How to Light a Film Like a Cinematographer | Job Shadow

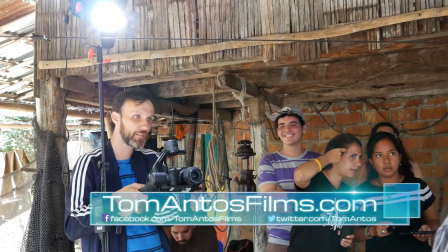0:00 Hello guys, my name is Tom Antos and in this video I want to take you along with me and show you a little behind the scenes of me working.
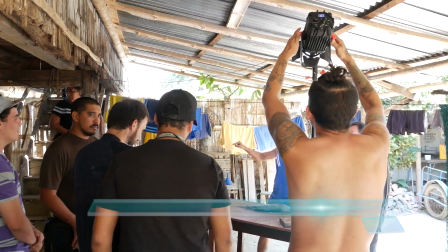0:08 And so let's also share my technique, my approach when I'm doing these kind of jobs.
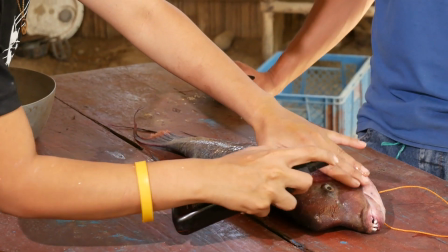0:13 This happened to be a music video I shot in Ecuador. I was a cinematographer on it.
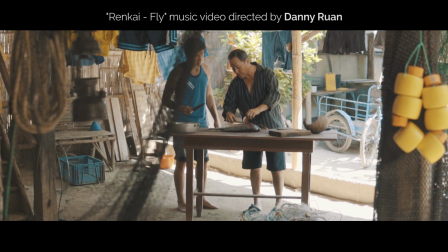0:18 It was directed by Danny Ruan. And the first thing you need, you know, if you want your cinematography to look good, is to get the right location.
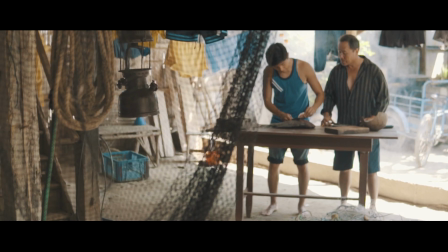0:26 So this music video is about this guy who comes from a poor family of fishermen.
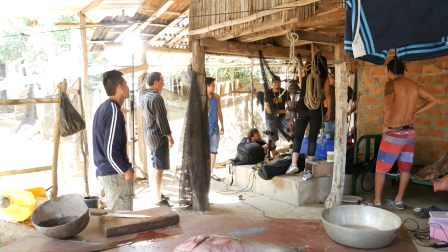0:33 The location that we got permission to film in, as you can see, is very primitive looking.
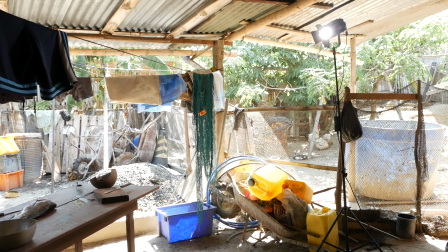0:38 It's actually kind of a typical sort of a house on the coast of Ecuador.
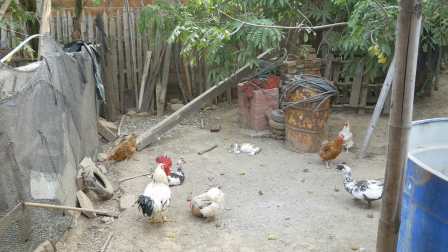0:43 And definitely having the right location is going to be like right there at 50% of your look.
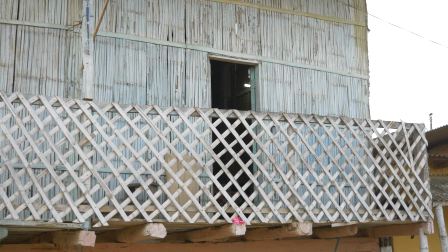0:48 Now, it does not mean that you can just show up to your location and just start filming. You also need good production design.
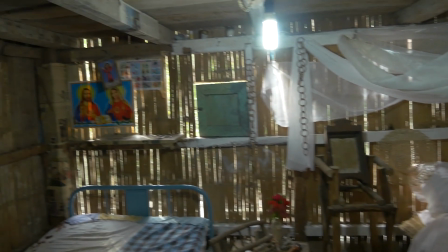0:54 So in this case, our production design team, as you can see here on the left side of the room,
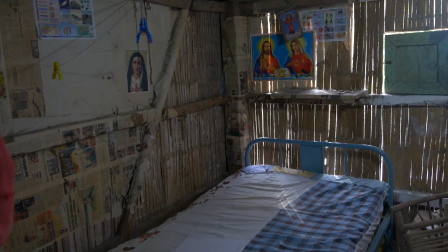0:59 there wasn't really anything done because we weren't really going to be capturing any of those angles.
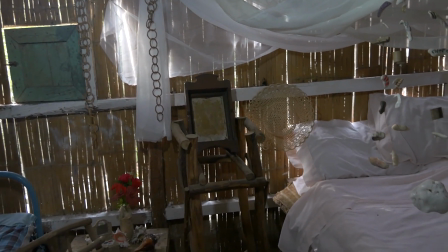1:04 But on the right side here, you can see how drastically different that bed looks.
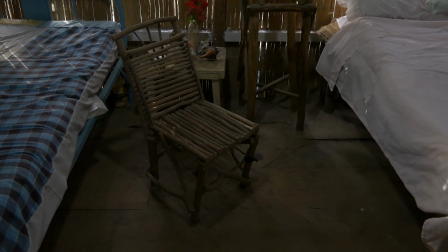1:09 So it still looks poor, but the production design team added these nice kind of white sheets hanging over the bed,
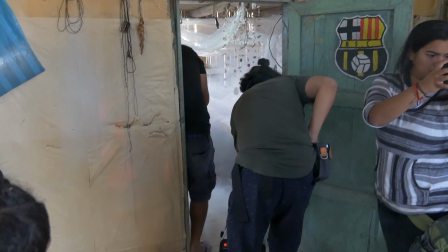1:17 added these kind of beads with different kind of shells and things like that. And, you know, just all those little touches that, again,
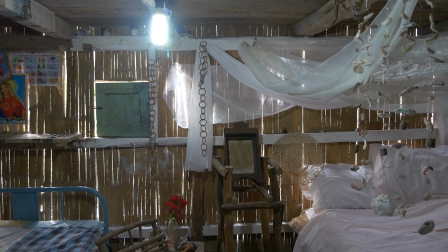1:24 still make it feel poor, but it also just makes it look nicer, kind of more pleasing to the eye.
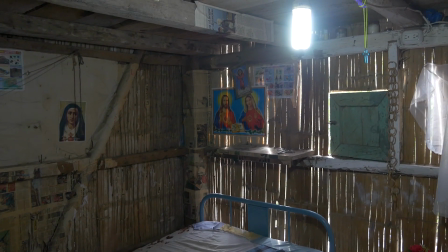1:31 There's some design put into this, some thought. And this is going to be crucial.
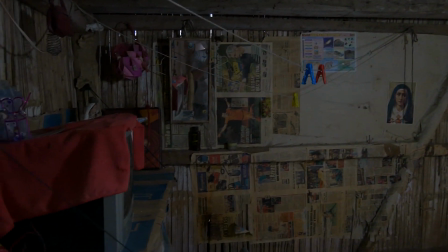1:37 If you simply point a camera at some ugly-looking location or,
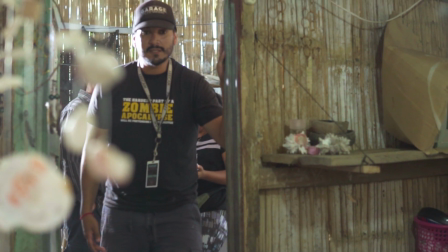1:41 let's say, you're filming inside a room with plain white walls, for example, it's going to look horrible.
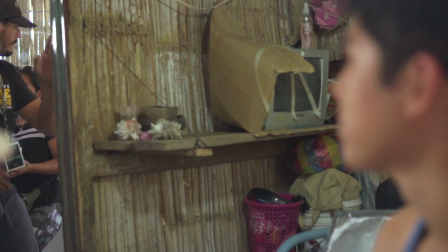1:46 For example, in this case, you can see just off to the right side, basically, we have that TV there covered by that piece of cardboard.
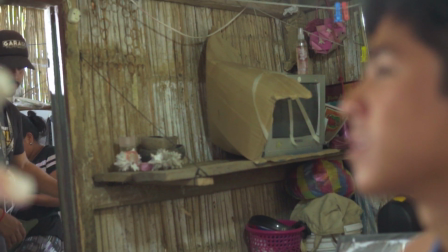1:54 And that's because we knew that we're not going to ever pan that far right.
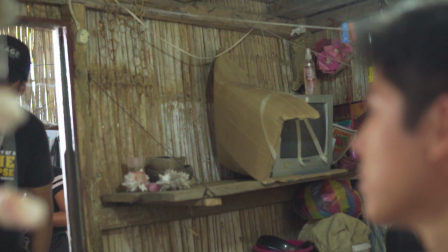1:58 We're just going to get basically that area around the door where you see a bit of that shelf and you see those shelves on the door.
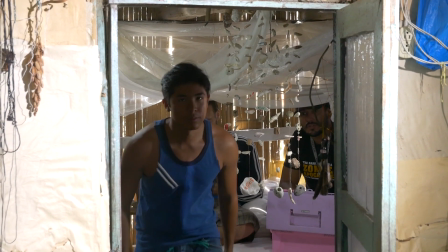2:06 So once you have your production design done, first thing you got to start doing is figuring out your angles.
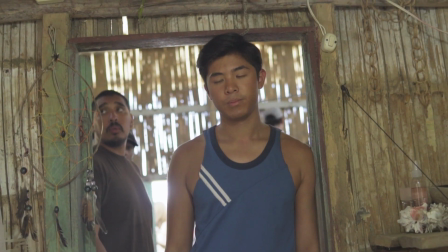2:11 So I knew more or less I'm going to be on a 50 millimeter lens. and in here you can see me adjusting the angle and right away
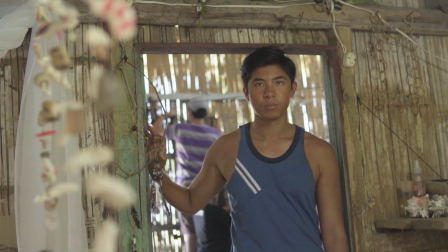2:17 when I go to my left side and I can see those kind of beats and those decorations there on the left side of the screen I
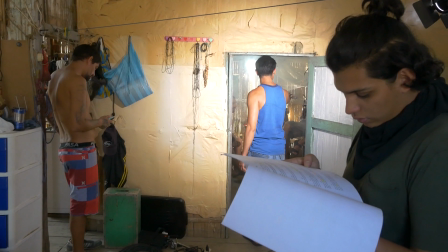2:23 know it just looks a lot more interesting just having something in the foreground. So obviously picking your angle and your composition is going to be very crucial.
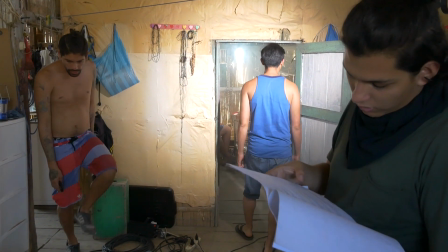2:32 Once you have that more or less figured out then you can start building the lighting in the scene.
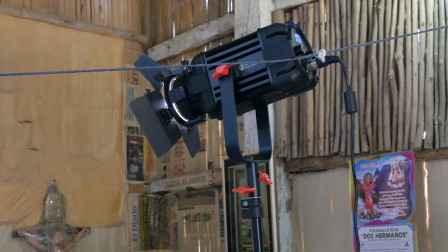2:36 So the strongest light that I used in the scene sort of our key light is this Kame TV Bolton light that I have up here.
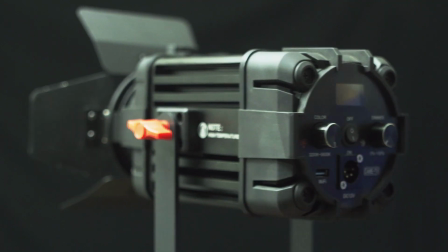2:45 And I like this light because it's a Fresnel lens light, so I can really spot focus it, make it really strong and sharp.
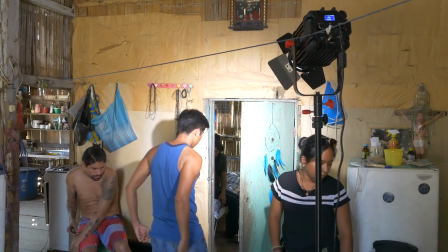2:53 And also, it uses very little power, which is good because at this location,
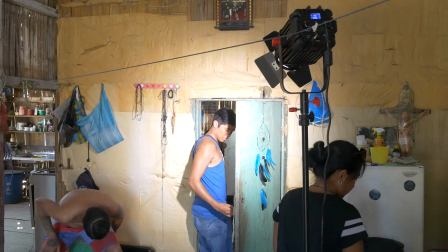2:58 we did not have a generator and we're actually connecting to the outlets in this house, which were a little bit sketchy,
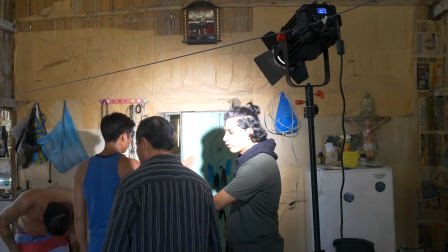3:06 to say the least.
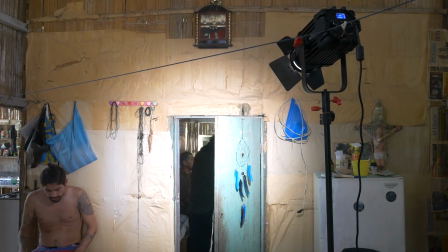3:07 I was kind of afraid because that whole house was built out of bamboo and had plastered wallpaper paper and just other pieces of paper all over the walls, as you can see,
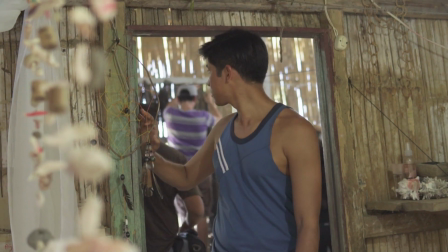3:16 and I was honestly worried that something was going to catch on fire. So we had to be very careful.
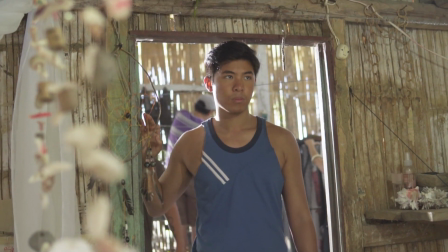3:20 And another great thing about these new Fresnel lights, like the one here I'm using from KimTV, is that they're all LEDs, so they don't really get hot.
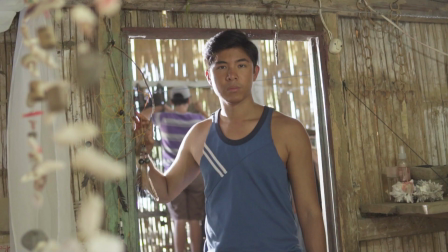3:29 Now, I basically set that light up behind our actor here, so he's going to walk in through the door, and then that act sort of as to simulate the strong sunlight coming in through, you know, supposedly a window or something back there.
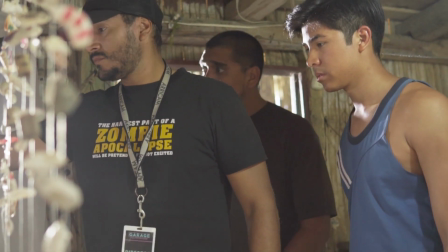3:45 And then I put another light, which is also a ChemTV Bolton light, but the smaller ones.
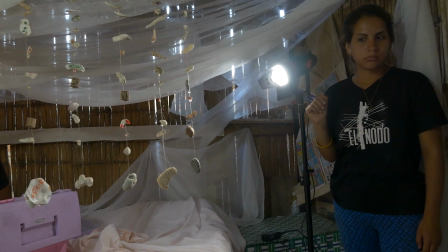3:52 And that one I put it so that it shines on those beads there on the left side of the screen. So you can see now those beads are a lot more noticeable because that light kind of backlights them.